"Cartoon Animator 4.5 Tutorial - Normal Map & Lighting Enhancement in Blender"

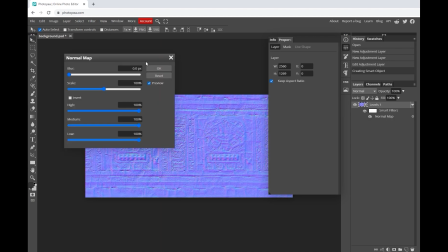4:09 From there, simply go up to apply a normal filter from the filter menu. We'll then export to PNG format.
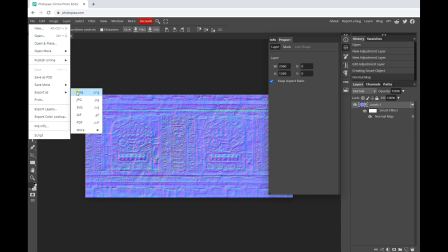4:17 This will allow us to add a normal map to Blender to create more detailed surfaces for our background.
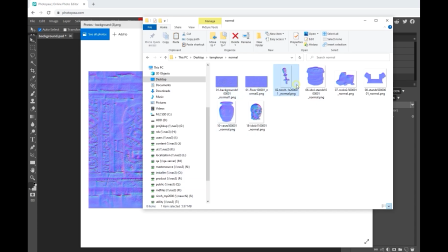4:24 Repeat the process for all of the other background items and then we'll continue on to Blender.
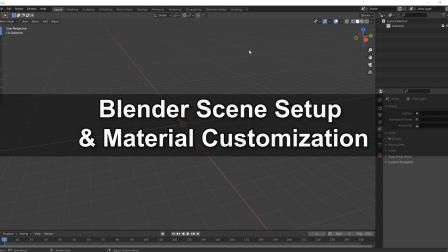4:29 When importing into Blender we want to make sure we import the images with a mesh so in the preferences let's go and search
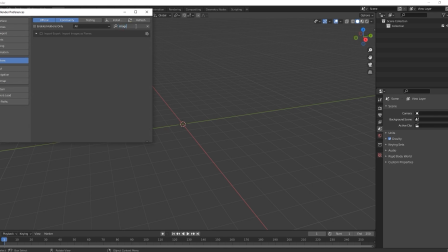4:35 for image in the add-ons and make sure to enable import images as planes to ensure they import as transparent.
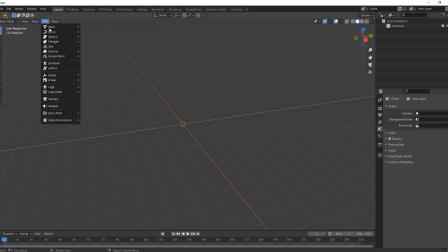4:42 The next step is simply to go up to the add images as planes from the add menu.
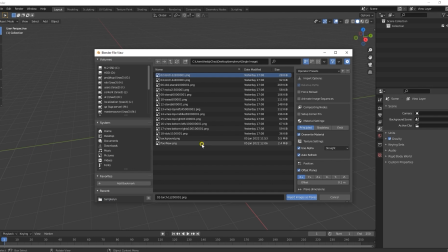4:47 The images will all be laid out in a row on your ground plane so you'll need to take some time to scale and arrange all the images to align with your setup in Cartoon nanometer.
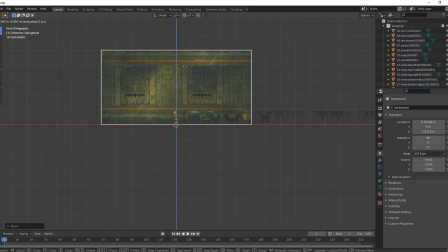4:58 You can even copy the background images to add more as well.
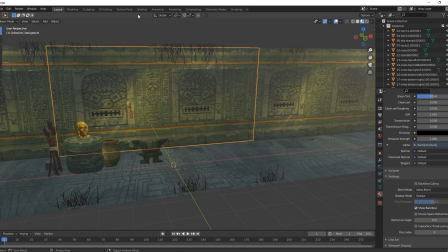5:02 What we need to do is add the normal maps that we saved out of Photopea and adjust the metallic values in the shading tab.
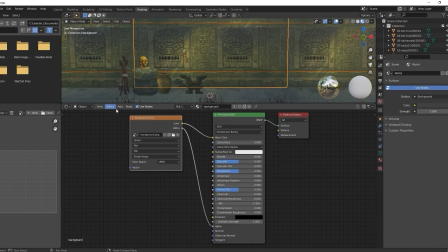5:08 To do this start off by creating an image texture node and normal map node. Connect them and plug them into the normal input in your main material node.
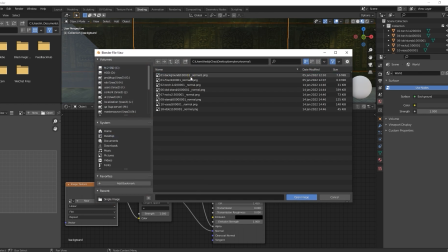5:20 We'll load in our background normal map to the texture node and then max out the strength value in the normal map node which will add a level of depth to the background wall image.
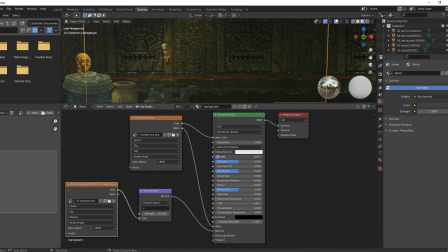5:29 You can tweak that even further by increasing the metallic value in the main material node which will exaggerate the specular reflection.
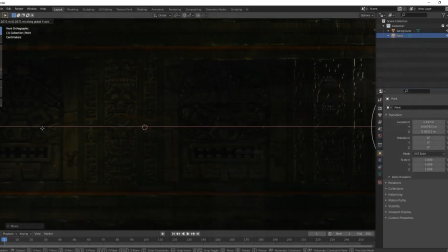5:36 Simply repeat the process for all the other items in your scene. If we move a light across the surface of the background wall you'll be able to see the effect that the normal
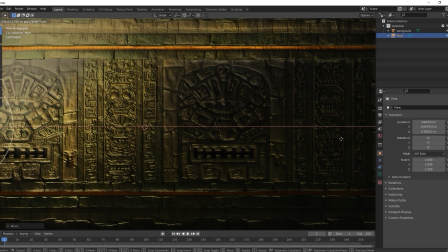5:45 map has more clearly as the ridges simulated by the normal map create the illusion of shadow.
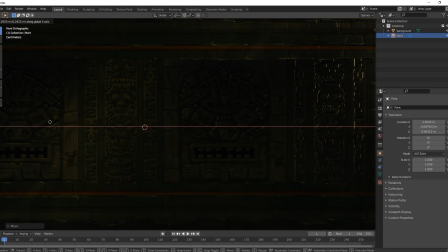5:51 Next let's bring in our image sequences and get them set up.
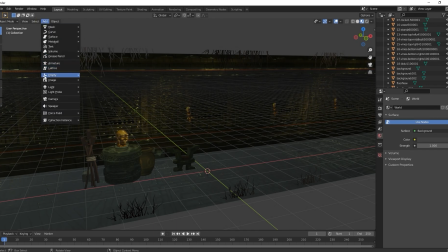5:54 In this case we're going to simply select the first image of our sequence to import since we'll add the rest of the sequence in the shading tab.
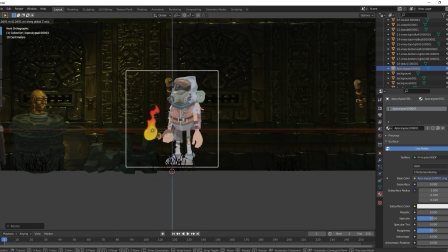6:02 Once you've got your initial image plane position set up, then go into the image node and choose image sequence.
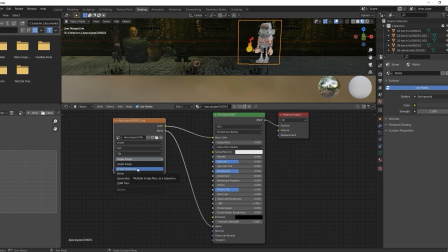6:08 Then add the entire sequence from there including the first image once again. Since there are 115 images in this sequence, you'll want to ensure that number of frames is set to 115.
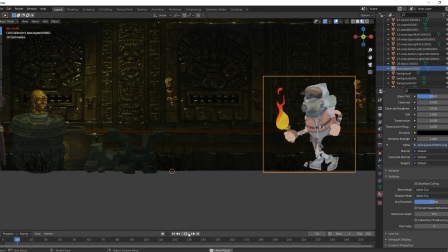6:19 Now the image sequence is all set up and we need to have our character run across the screen.
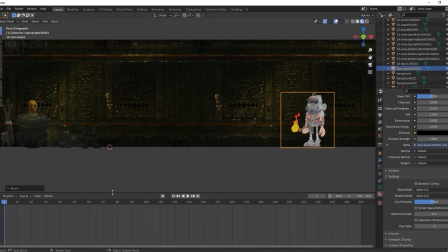6:24 The easiest way to do this is just to set a transform position keyframe at the first frame, play back the image sequence, and then add another transform position keyframe at around frame 104 when the character starts his stop animation.
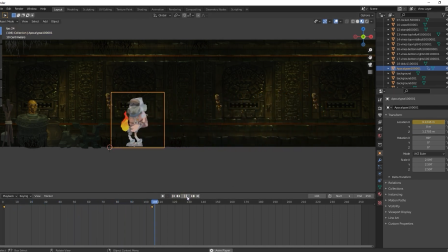6:41 You can just repeat the same process for the torches and bring them into the scene using the same method.
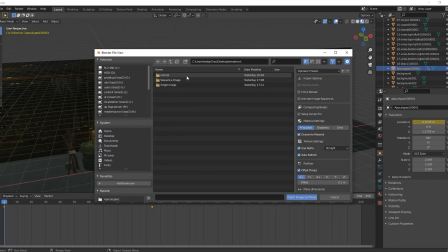6:47 Okay let's move on to the lighting.
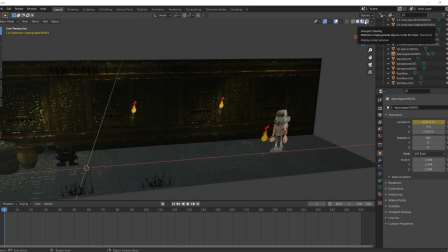6:49 First I'm going to switch to render preview mode and in the world properties adjust the color tone to black since we're not going to be using image-based lighting in this case.
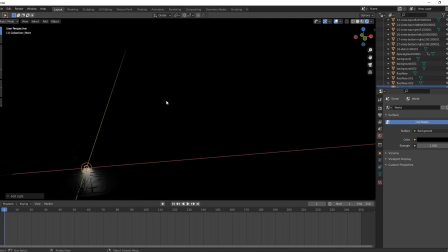6:59 What I'm doing here is simply adding a couple of point lights to the scene which will simulate the light from our torches.
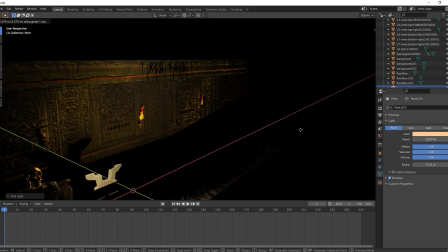7:05 You can adjust the color and intensity of these lights to match the environment by using the properties in the object data properties.
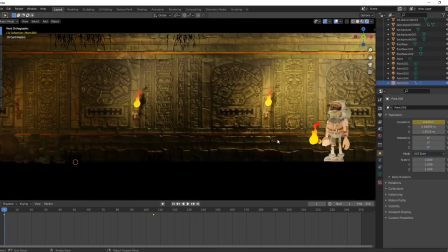7:12 We'll also need a point light to follow the torch that our character is carrying. The properties will all essentially remain the same,
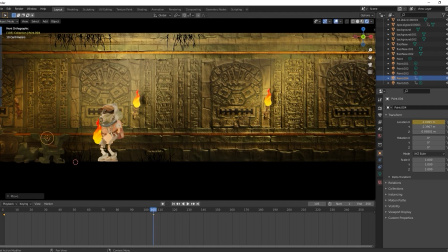7:19 however we'll also need to add a couple of transform position keyframes to ensure that the point light moves forward at around the same pace as our characters run.
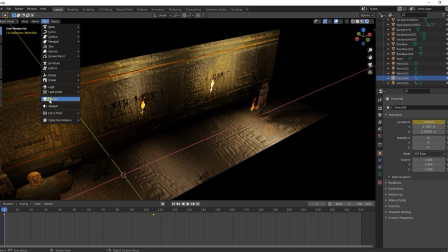7:27 Finally I'm going to create a camera from the add menu as well and position it so that it's perpendicular to our background wall without rotation.
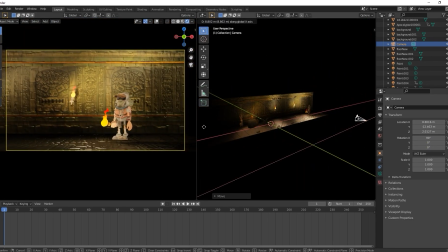7:39 Basically the same process applies here where I'm going to simply add two transform position keyframes on our camera and have it advance at around the same rate as our characters run.
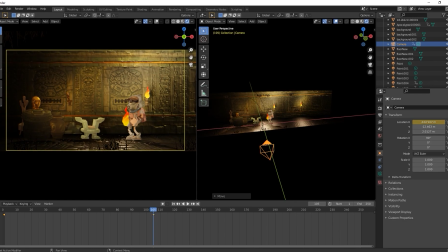7:52 Once that's finished we're all good to go. That's it for this tutorial guys,
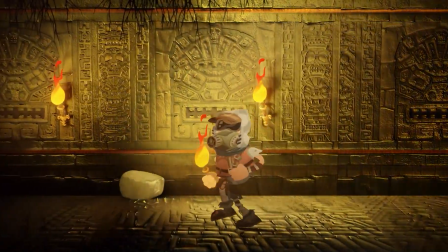7:56 hopefully you learned a lot and please check out our forums at forum.reillusion.com as well as our YouTube channel for all the latest video updates and I'll see you in the next video.